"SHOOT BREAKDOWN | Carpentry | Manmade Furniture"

I know I've got the rods at the back, they're just stuck inside my base plate and we're starting off with using my Canon 50mm 1.2. I pretty much use this for majority of the shoot and I did swap over to the Canon 100mm macro for a lot of it as well.
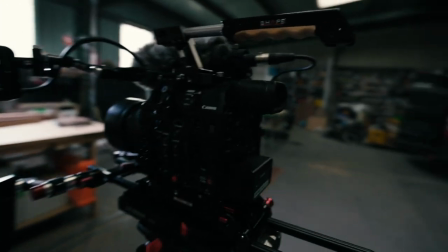(6:04)
Alright so we're pretty much set up now, got the C200 here with a 50mm on.
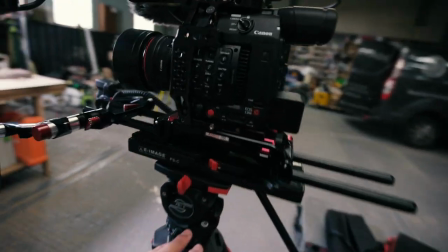(6:10)
I will be using this on shoulder rig and going handheld with it.
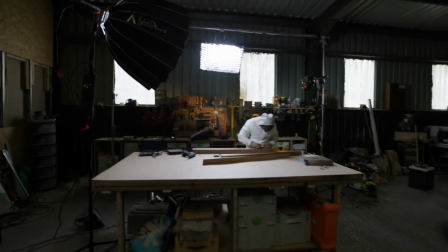(6:13)
We've just got some ambient light coming in from these windows behind so what i'm doing is i've matched my nova to daylight
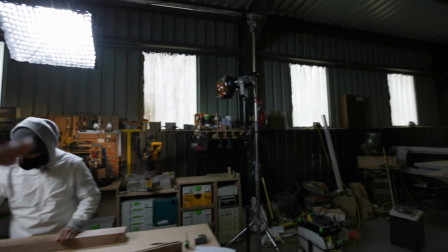(6:20)
and having my 300d to daylight and then what i've done at the back is just chuck some cto on this 120d
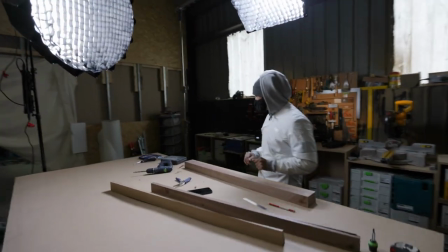(6:28)
with that slice of light just to warm it up a little bit and create a little bit more depth what i've done is i've put the grids on the light dome
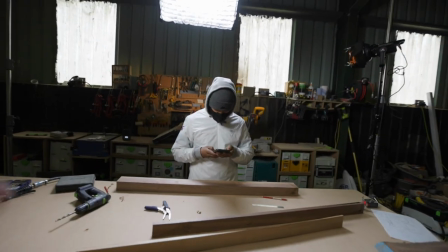(6:35)
2 and the nova up there so it just focuses the light on this area i really want to create this dark atmospheric
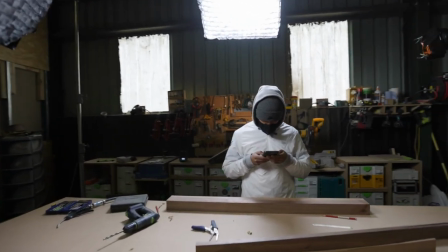(6:42)
look and the grids stop light from spreading everywhere where i don't want the light to go so this is what it looks like on the back of my camera hopefully it focuses
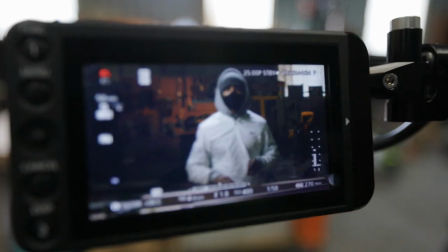(6:51)
put a look into the camera yeah nice this is how it looks from this angle here just a three light setup
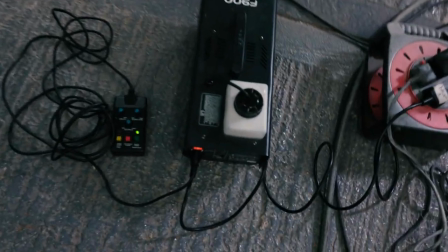(6:59)
the last step to add some depth is haze machine
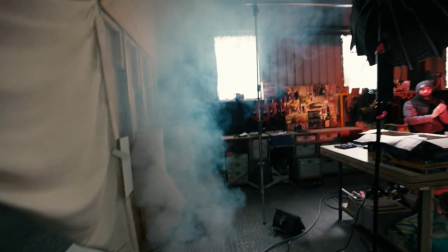(7:05)
so we won't overdo it we don't want it to look like a house on fire but we
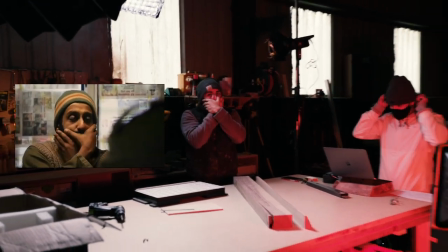(7:10)
why are you doing that Rick why are you doing that anyway
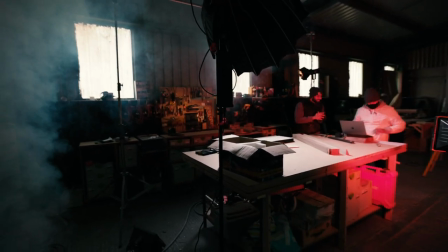(7:18)
yeah we don't need to look at house on fire so we'll just let it settle for a bit and then we'll waft it in
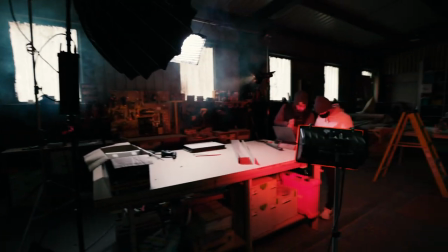(7:23)
and kind of let it spread out across the whole area that's
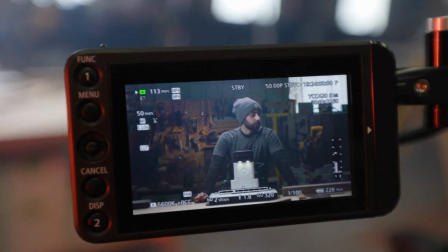(7:31)
how it's looking on camera so every time you breathe in here it's actually really cold so you can see the breath and it
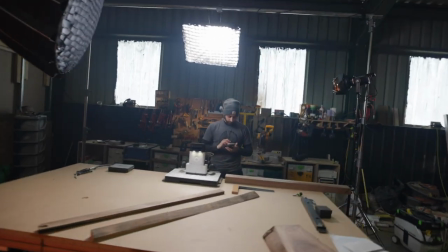(7:37)
adds that little bit more of a look to it but yeah we're still pretty much in the same
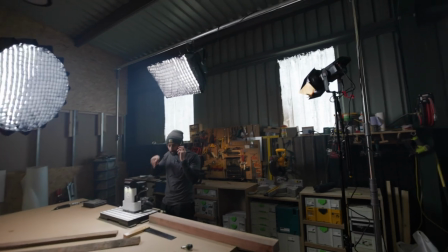(7:43)
spot just tweaked the output powers of the lights now we're starting
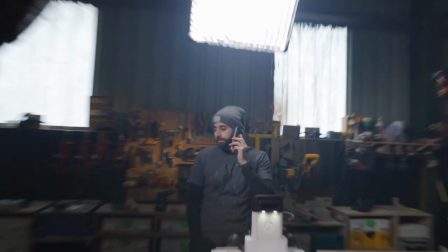(7:48)
with the first shot but ricky being rick has forgotten one of the props at home
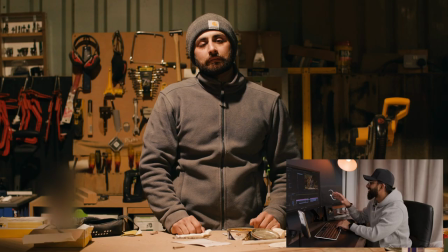(7:55)
yeah i know and i forgot at home i needed it here all right so i told ricky to look really sad and upset because this is how house lighting makes me feel this is what ricky's unit lights look like when they're on with the same exact lut that i had on the rest of the grade but on this shot here so it's got a green tint to it it's not very flattering there's no control over the light it's
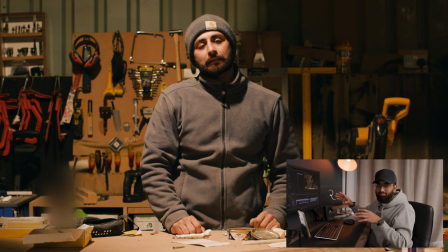(8:15)
just a massive spill and don't worry about the little bit that's blurred out that's just a product that ricky's got coming out in a little while so
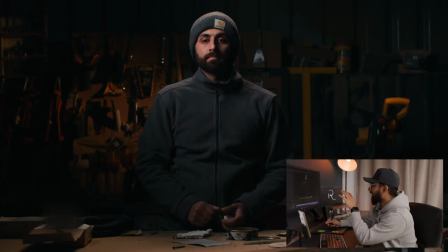(8:21)
it's just having to be blurred out for now and then taking house lights off and using just my lights my lighting setup this is what you get so you can see how much more flattering that looks on ricky's face how much more professional it looks and it just looks 10
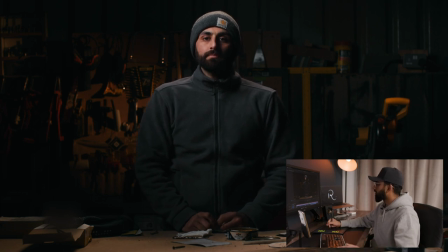(8:35)
times 100 times better but yeah I'm going to play this through because what I do here is I turn them all off there you go and that's just my
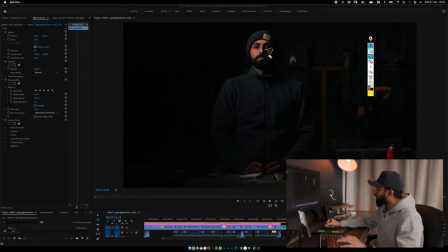(8:43)
300d that's on and you can see the little pocket of light under his eye there the Rembrandt lighting and I know for a fact when I shoot a close up his face I'm going to be on the shadow side of Ricky so whenever I'm capturing him I'm always on the shadow side but let's continue let's carry on playing this
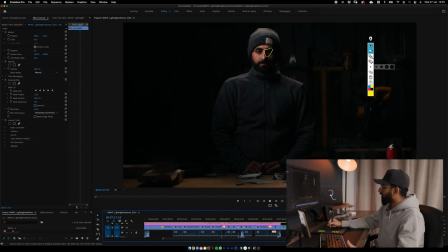(9:02)
so next up is the Nova which you'll see turn on and already that I wanted a hair light on him obviously he's wearing a woolly hat but I wanted that little bit of definition between Ricky and the background I wanted that separation to be visible but
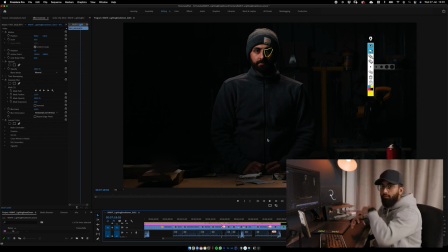(9:17)
I also needed a bit of light on the actual table which the Nova was giving me with the angle that I had it set to because the 300d that I had was only illuminating Ricky because the grid I had and the angle I had it I only wanted that focused on rick there
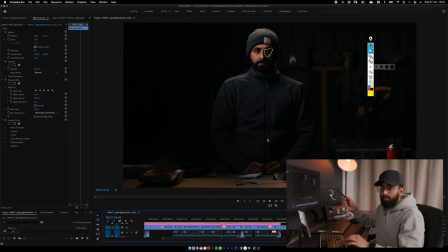(9:31)
was just a bit of spill on the background not too much what i have to take into consideration here is that this is later on in the day we lost light like crazy we started shooting at like 3 p.m by the time we started getting our first shot to our last shot